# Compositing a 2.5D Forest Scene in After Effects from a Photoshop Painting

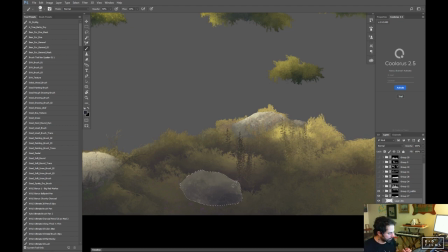[79:10]
I want to keep some of the, I'm tapping it because of the nature of this brush. I don't want to like overwork it because then it just gets really smooth, unless that's what I want, right? So I've painted this in, bum bum bum, a little bit of highlight.
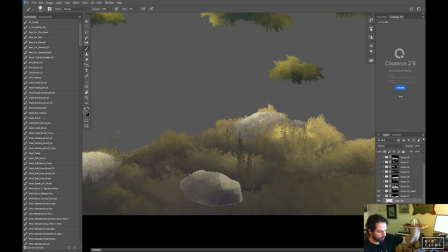[79:26]
And then on this side, because the light's coming from over here, I'll have like a bit of a cooler highlight. This is probably not the right kind of blue. We probably should have more of a purplish blue.
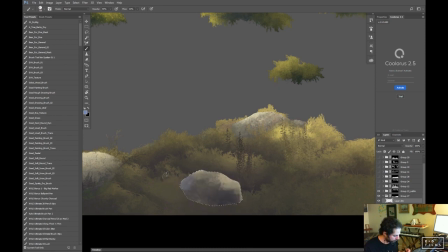[79:39]
This panel is, this piece is a little bit too low contrast. Anyway, so let's say I did something like that. It's not beautiful. It's not great, but and then I want to definitely incorporate a little bit of the green around it. So it's like the ambient color that would be bouncing around. So let's just make sure we get a bit of this green and push this up.
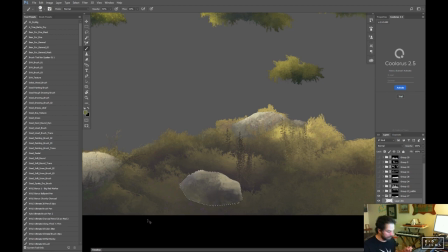[79:57]
Just get to touch that green in there. Okay. I might push the contrast on this just a bit more. So this, I mean, this isn't like beautiful by any means, but then what I can do is, so I've got that.
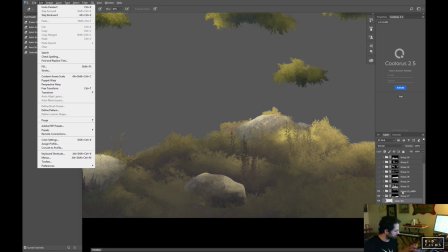[80:18]
This edge is kind of nasty, so I'll go through, now that I've made it, I'll just go through with an eraser.
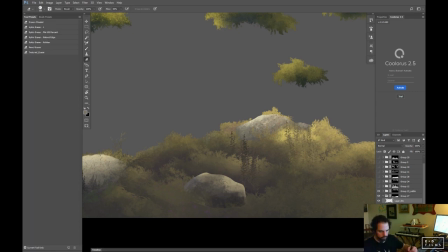[80:24]
And I have textured eraser, which is essentially the same brush. I just make sure the flow is nice and low on it. And I'll pull this out. Don't clean that up. And then the next thing is I can take that same mask that I've made and then just transform it here.
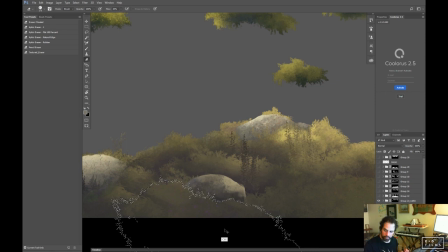[80:44]
Put it in a good spot. And I can either just delete off the rock. So let's say I just deleted off the rock and I have the selection. And since the selection's there, I can make a new layer. then just add like a little, paint in a little bit of a highlight around this area. And
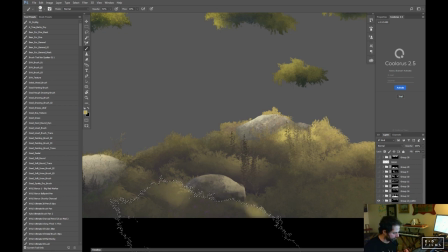[81:04]
Okay, and there'd be a bit of a shadow around the rock, of course. Um, so like this is a little quick painting thing, at least that I've learned, is if you want to color and you sample it from here, this doesn't work very well because this is a very muted color.
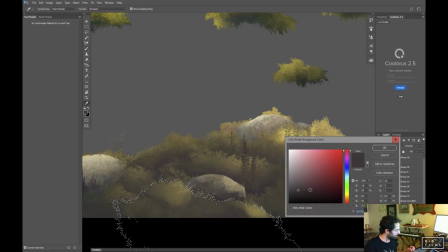[81:20]
This is not the color I actually painted with. This weird grayish color here, I probably painted with something more like that. So it's just something to consider. You're not going to, just because you select this color doesn't mean you're actually going to get that look. That's the look of the color blended with the green. So it's just something to think about, which I always struggle with.
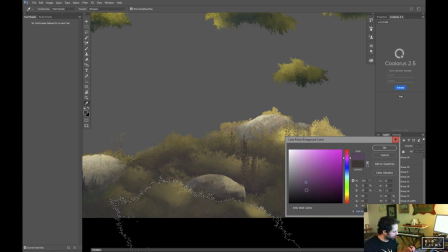[81:40]
I'm really not, by all rights, a really super strong painter. I kind of fuddle my way through it all. But okay, so because this is shadowed, we would have whatever. Like usually when I paint something, I make sure I have my sky painted.
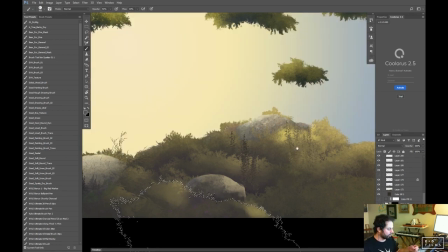[81:57]
For sure, have my sky color available, so I know what the ambient temperature of the sky is.
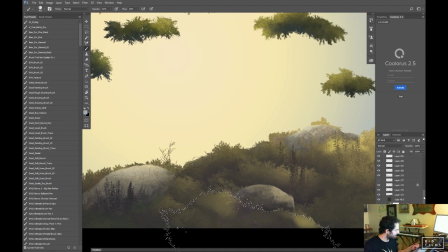[82:04]
So I usually try to make sure that's in right away. And with that in mind, I can then decide what is, if there's a shadow, right? Like if this rock is blocking the sun, which is in this actual scene, the sun is actually positioned stage right, like way over here.
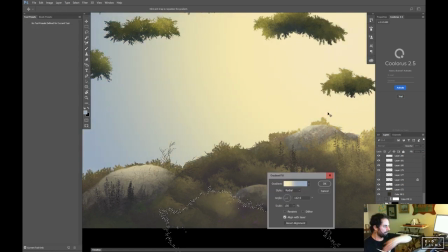[82:21]
So the shadows would be coming this way.
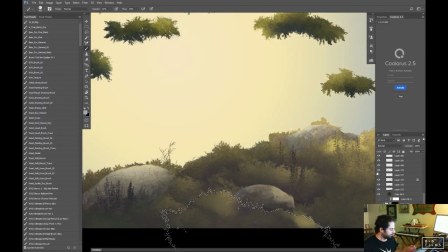[82:24]
So if this rock is blocking the sun, you're going to get the sky color would be the next light,
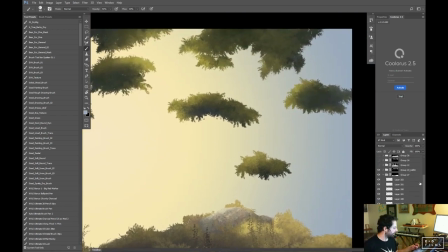[82:30]
kind of the ambient shade of the skylight around that rock. So that would be more like these colors.
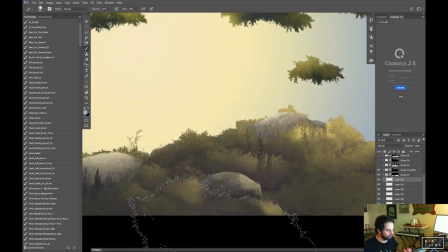[82:35]
So then you can just like literally pick the color up here, drop its opacity way down, and just put some in there. This is awful. Like I'm doing like super fast and dirty, but you can see I've made a rock, and just by using that little mask thing,
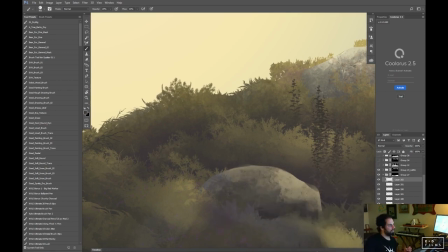[82:49]
I've kept some of the details, and you can see it's essentially that's how it works. So that's, I guess I'll stop.
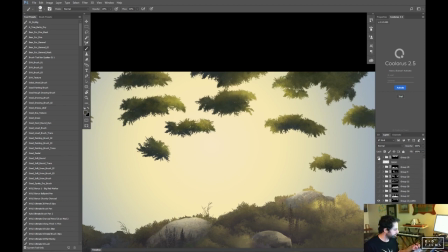[82:56]
I guess the last thing I do before I kind of quit talking about this is,
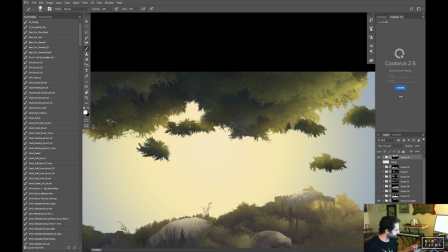[83:02]
because I keep my masks, and then let's just turn these off.
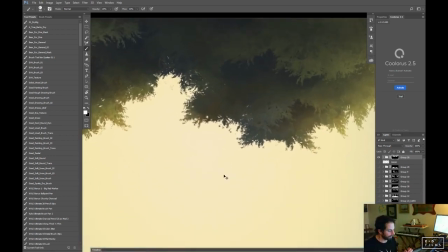[83:07]
I just learned this from Aaron Blay actually, which I think is really cool.
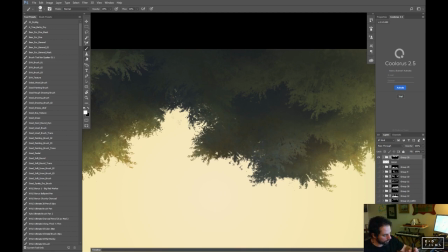[83:11]
It's really helped me maintain a bit, because sometimes I get
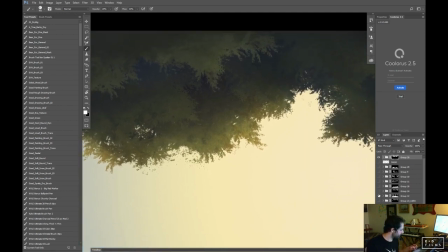[83:15]
these are like pretty refined edges, especially like it's not so much on this one because I used a bit more of a rough brush,
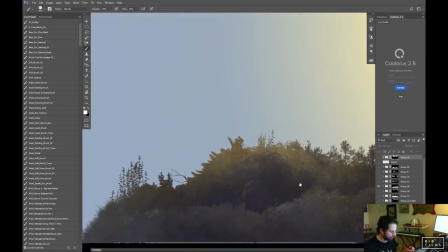[83:21]
but maybe this one, for instance, like it's very, all the edges are super hard. And I was saying in another video that your painting is a lot about your hard and soft edges, high contrast, low contrast.
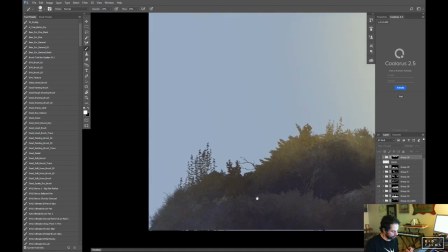[83:34]
Um, so to try to get rid of some of this really digital crispness, which has got its own merit to it, right?
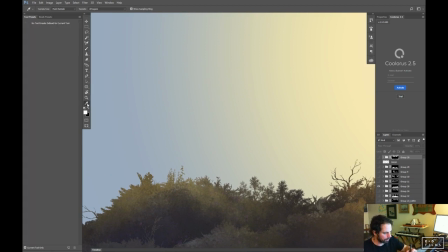[83:42]
But if you want to get capture back a little bit of the painterly style, for some reason I've lost my smudge. Where's my smudge? Mm, where did it go?
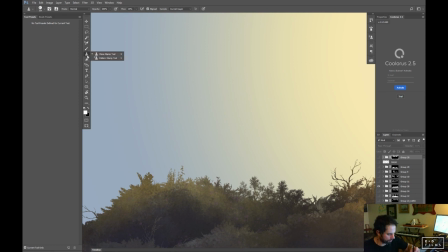[83:57]
I don't even know that I rarely use smudge, so I'm not really sure where the. That's weird. Definitely. Where? How do I expand this?
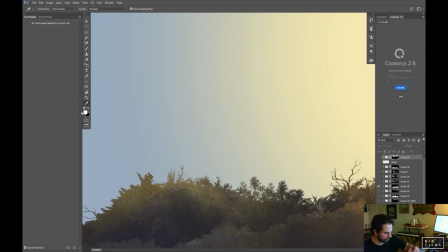[84:11]
Let's get out of full screen mode. Okay. Tab. Oh, I've done something terrible. I've lost all my button controls. Okay. Sorry, I'm making a terrible example. I don't know where my smudge brush is.
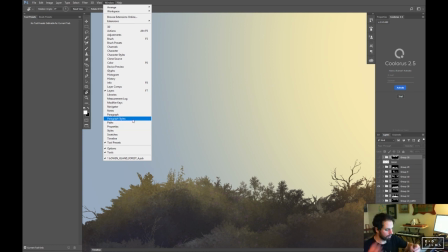[84:27]
If you know, I don't know where it is.
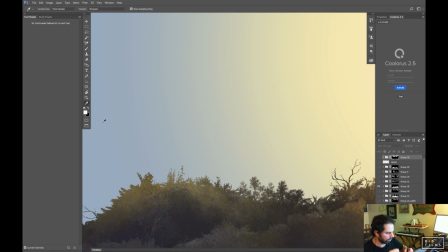[84:31]
Usually I click this and then there's the whole list of stuff comes down, but I'm not seeing it right now at the moment. Maybe it's buried under the blur, because I don't even have my blur tool or anything. Super weird.
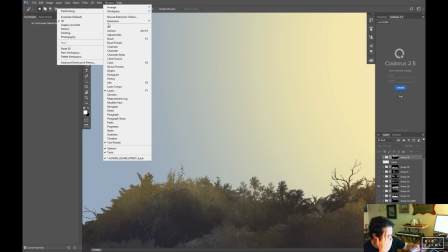[84:45]
Where did they all go? I'm like in minimized painting mode. Oh, it's because it's in 3D mode.
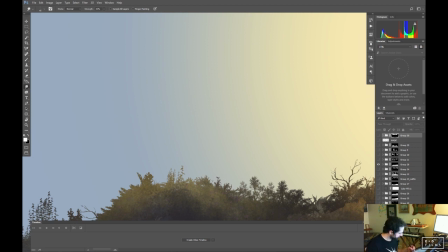[84:52]
That's the worst. Okay, that's why. It was in 3D. So anyways, back to the thing. So here's my smudge brush. So I have, unfortunately, it's taken my tool presets away.
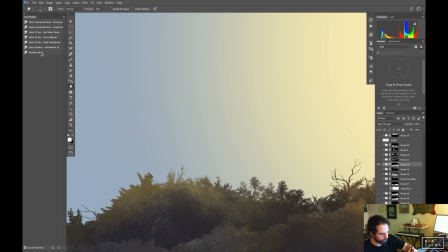[85:05]
I usually pop my tool presets over here because I've got so many of them. I have this thing Painterly Blend, and I got this from Aaron Blay as well. And it's just his grass brush, like it's one of a grass brush. But when you use it,
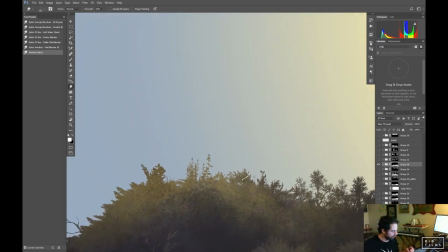[85:17]
you get this really nice kind of painterly blurring.
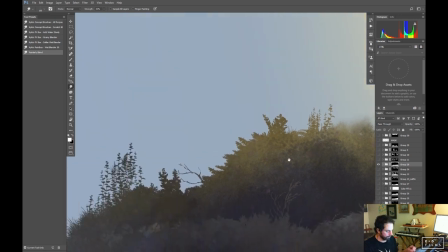[85:23]
So I'll go through and do this in different areas, kind of come through. This is after I've done everything, and just sort of wreck it a little bit if I'm feeling like it's too detailed. The nice thing about it is if you do this on a mask layer and you have all your painting and your brushwork underneath, you're not going to just blur it.
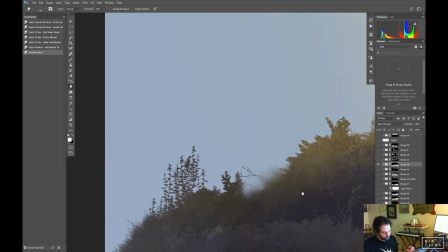[85:42]
And that's one of the things I tried once where I was doing this.
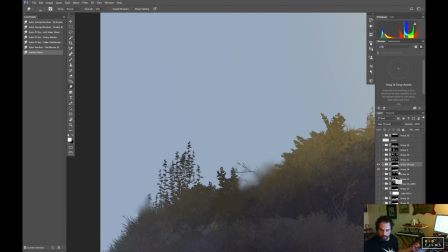[85:46]
Let's say, we'll duplicate this and flatten the layer and apply it. So if I do it
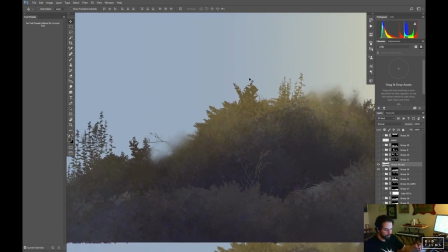[85:55]
if I do it on this layer like this before, like when it's flattened, what happens is everything gets blurred.
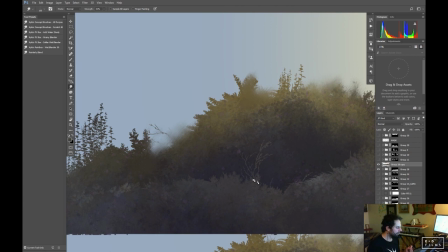[86:04]
So even the texture and stuff. And I found that when I composited that, um, when I composited this stuff, it started looking like the camera was out of focus all the time, and so it didn't look that painterly or good. It just looked blurry.
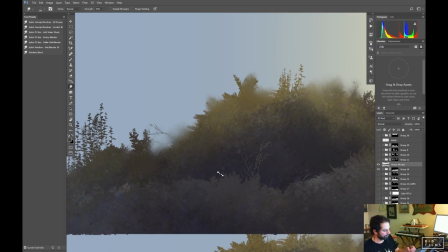[86:21]
Um, so I only do this after I've done the first pass is doing this.
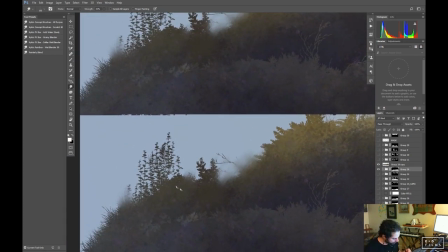[86:29]
So going on the mask itself and just blurring it out because then I don't lose all these like cool little textural things that I've done.
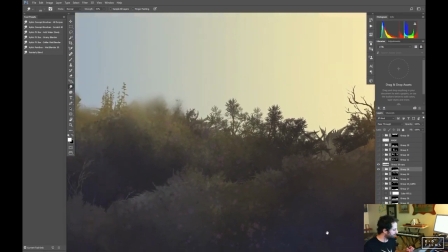[86:38]
But then once I've done that and I've flattened it out because I'm happy with what I got,
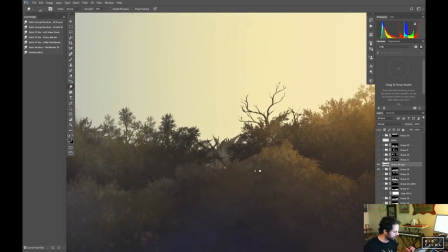[86:44]
then I might go through and where there's like, let's say like this is a really ugly hard line, I'll go in and just blur that out like that, get rid of it.
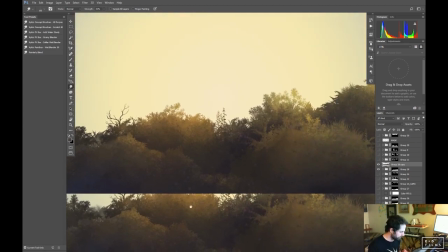[86:53]
But I don't usually look super close at it. I try to be a little far back so I'm not being um, caught up too much in the minutia of everything.
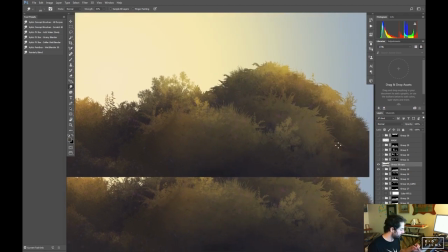[87:02]
But that's what I'll do. And I'll kind of just any time where I feel like it's a little bit too crisp, I might come in, and that's after I flattened it. So there's two passes. There's the pass on the layer mask itself,
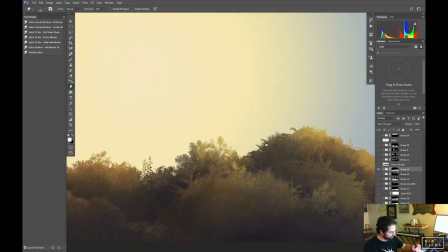[87:13]
just to like give some of that painterliness back to some of these edges, especially the grass and stuff like that.